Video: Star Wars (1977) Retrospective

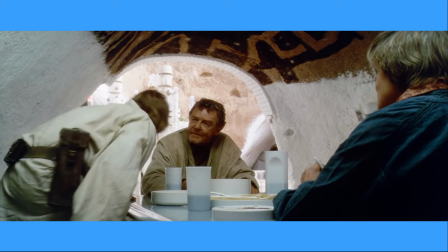(37:30)
When Uncle Owen refuses to let Luke leave, he storms off, serving as a catalyst for Luke's character arc, with his frustrations becoming the driving force for his transformative journey.
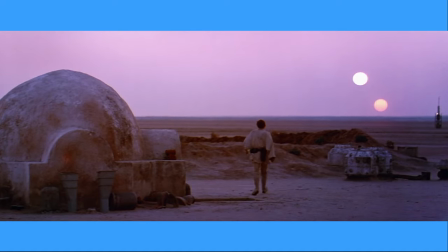(37:39)
If the dinner scene conveyed Luke's frustrations and a wish for more, then the twin sun scene cements it. The scene is a cinematic masterpiece that intertwines breathtaking visuals, emotional depth and symbolic significance.
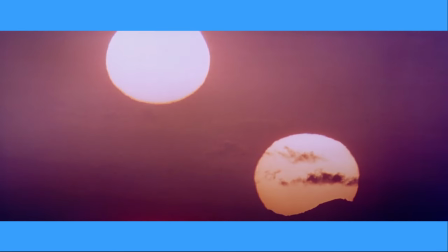(37:51)
Shots of the binary sunset over Tatooine's horizon creates an iconic image, emphasizing the grandeur of the moment and the isolation of Luke Skywalker's homestead. Honestly, this scene works so well because it's fundamentally human, with the twin suns symbolising the universally relatable representation of aspiration.
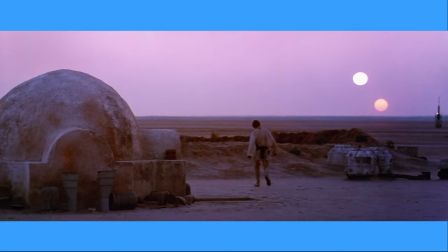(38:09)
This scene is a pivotal moment in Luke's character development, as his silhouette against the setting suns visually captures his internal struggle and desire for something greater.
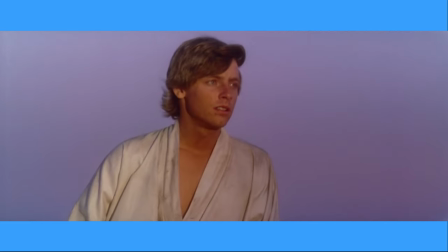(38:17)
These last few scenes have done a great job of capturing Luke's character. And yes, now it's time to talk about John Williams.
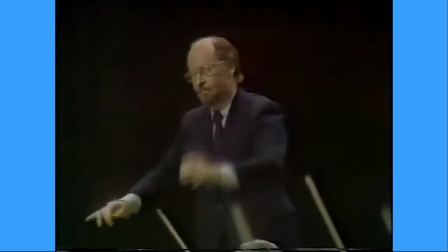(38:24)
John Williams' score for Star Wars is nothing short of a musical masterpiece.
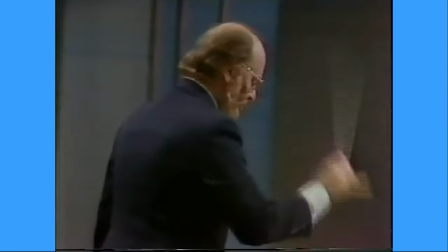(38:28)
From the very first notes of the iconic sensual theme, Williams establishes an emotional and auditory journey that enhances the entire Star Wars experience.
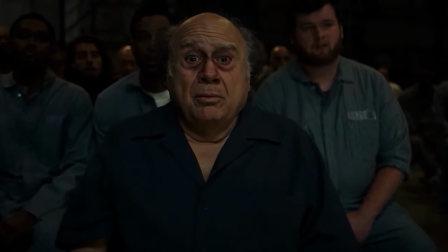(38:36)
I can't imagine how Lucas felt hearing it for the first time.
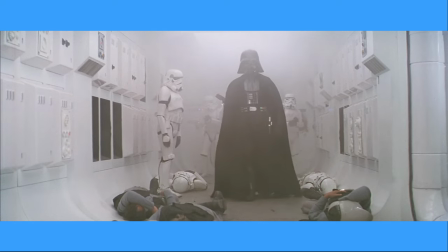(38:39)
The score complements the narrative and elevates it to a level of epic grandeur that has left an indelible mark on film history.
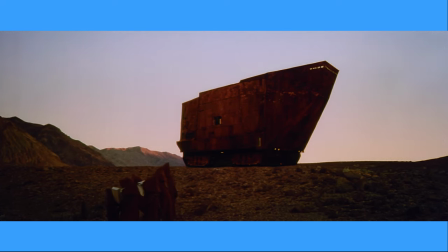(38:46)
Decades after its release, the Star Wars score remains timeless.
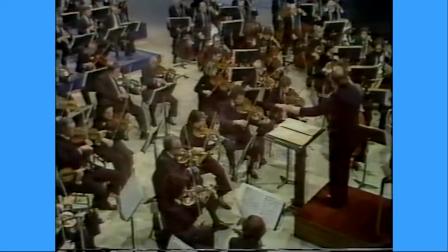(38:50)
It's a testament to John Williams' genius that these compositions continue to evoke the same emotions and excitement in new generations of viewers.
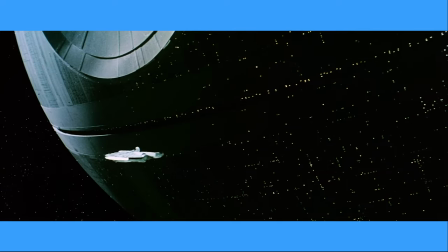(38:58)
Star Wars' music isn't just a soundtrack, it's a symphony of storytelling. a sonic force that has transcended the boundaries of cinema and become an integral part of cultural history.
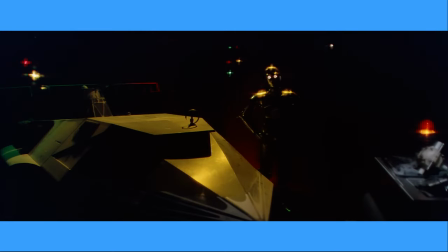(39:07)
Returning from his soul searching, Luke finds Sethupio hiding in the garage, revealing that R2 has run off to find Obi-Wan.
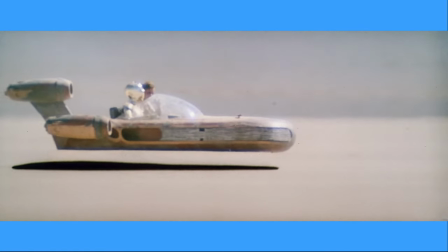(39:14)
Sethupio and Luke search for R2 in the morning. The simple use of a mirrored skirt to create the land speeder hovering effect is pretty seamless.
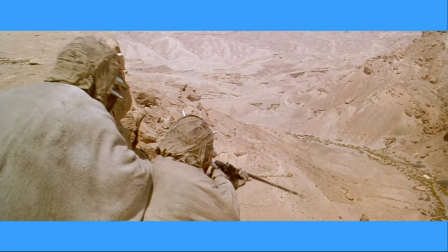(39:21)
They're quickly spotted by Tusken Raiders, who give chase.
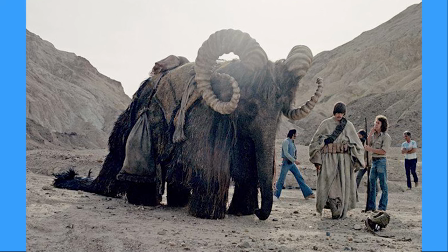(39:25)
The Banthers, portrayed by Margie, an impressive 22 year old Asian elephant weighing 8,500 pounds, adds authenticity to the universe.
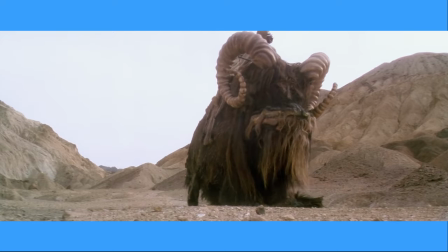(39:33)
Despite initial concerns about the weight of the Bantha headgear, Margie seemed to revel in the role, playfully engaging in nearby Creek antics between takes.
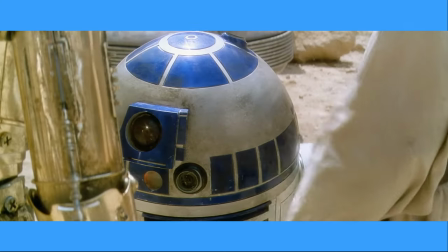(39:41)
I dunno, I just think that's neat. Upon locating R2, the droid anxiously announces that several Tusken Raiders are approaching.
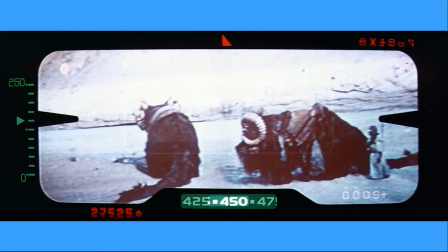(39:48)
Luke, eager for adventure, attempts to find them. However, Luke has overestimated his abilities and is attacked by the Tusken Raiders.
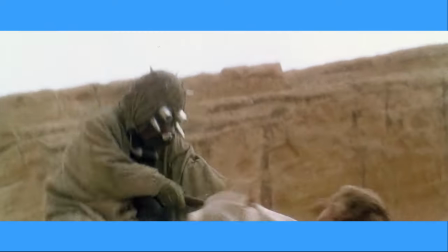(39:55)
The dynamic choreography and quick cuts intensify the action, capturing Luke's genuine expressions of terror,
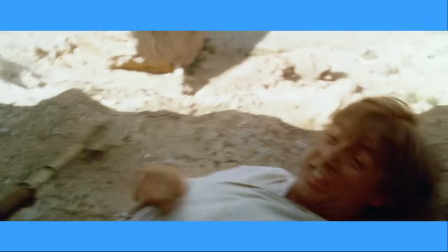(40:00)
heightened by the limitations of the Raider actor's visibility in the costume.
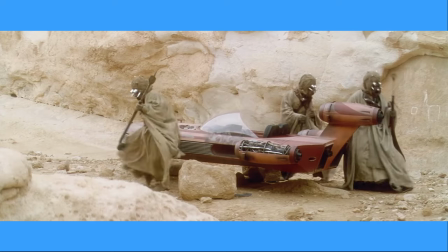(40:04)
Knocked out by the Raiders, Luke is saved by Obi-Wan, who causes the Raiders to flee by using the force to elevate his voice similar to a craic dragon.
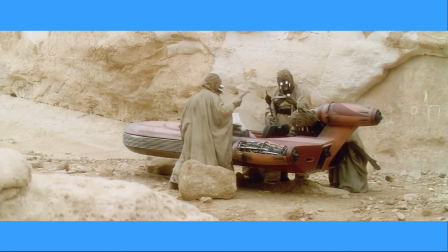(40:12)
Obi-Wan's use of this ability comes off a bit ridiculous for several reasons.
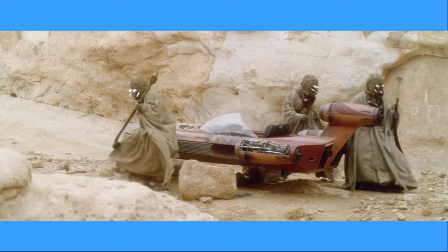(40:16)
First, the scene is somewhat ambiguous as the film does not explicitly explain what Obi-Wan is doing or how he's doing it.
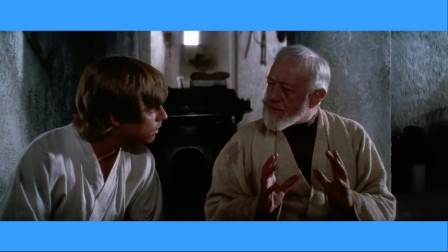(40:22)
Secondly, this ability is never seen or mentioned again in the story or any of the subsequent Star Wars films,
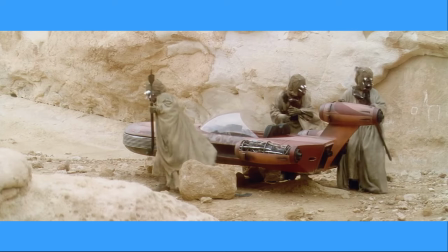(40:27)
which makes it feel like an odd one-off power that lacks consistency within the larger narrative of the Force capabilities.
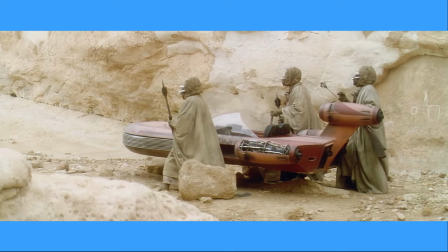(40:33)
Additionally, the moment feels out of place because the sound effect used for the Krayt Dragon's roar, as I've always perceived it,
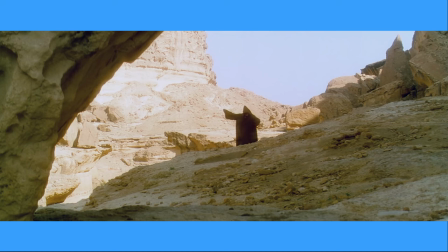(40:39)
comes across as comical, especially when combined with Obi-Wan stumbling around like he's a drunk returning from a bar.
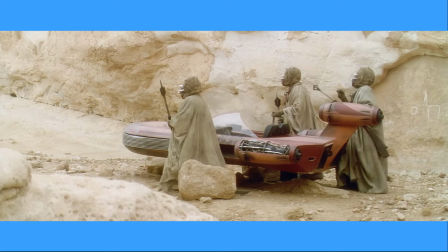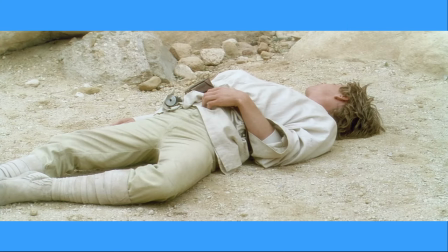(40:50)
It diminishes the intended dramatic impact and makes it seem like a less powerful use of the Force and more like a quirky plot device used to move the story forward.
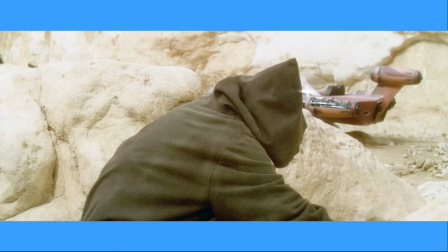(40:57)
Nevertheless, Obi-Wan's timely intervention establishes him as a mentor and a wise guide, marking a crucial turning point in a hero's journey.
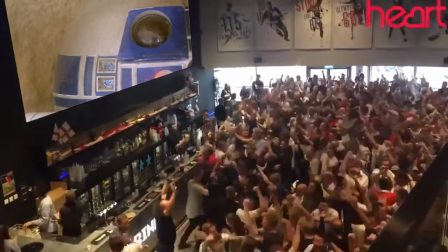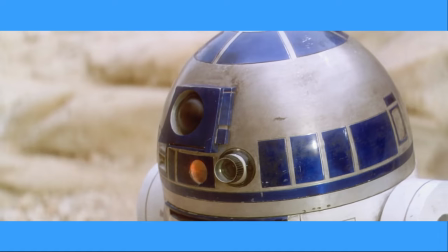(41:12)
Waking up, Luke explains his situation and says that R2 is looking for an Obi-Wan Kenobi.
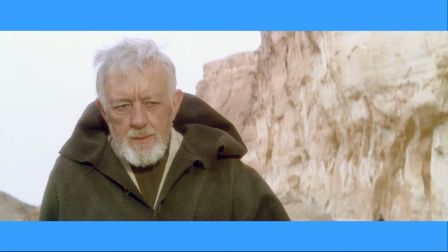(41:17) He claims to be the property of an Obi-Wan Kenobi. Is he a relative of yours?
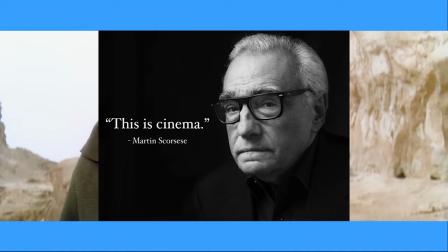(41:22) Do you know who he's talking about?
The main mention of the name provides a knowing look from Ben.
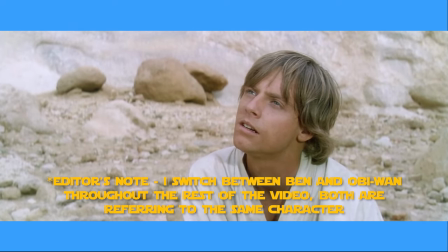(41:28)
The gravity of this revelation is enhanced by John Williams' score, emphasising the pivotal moment.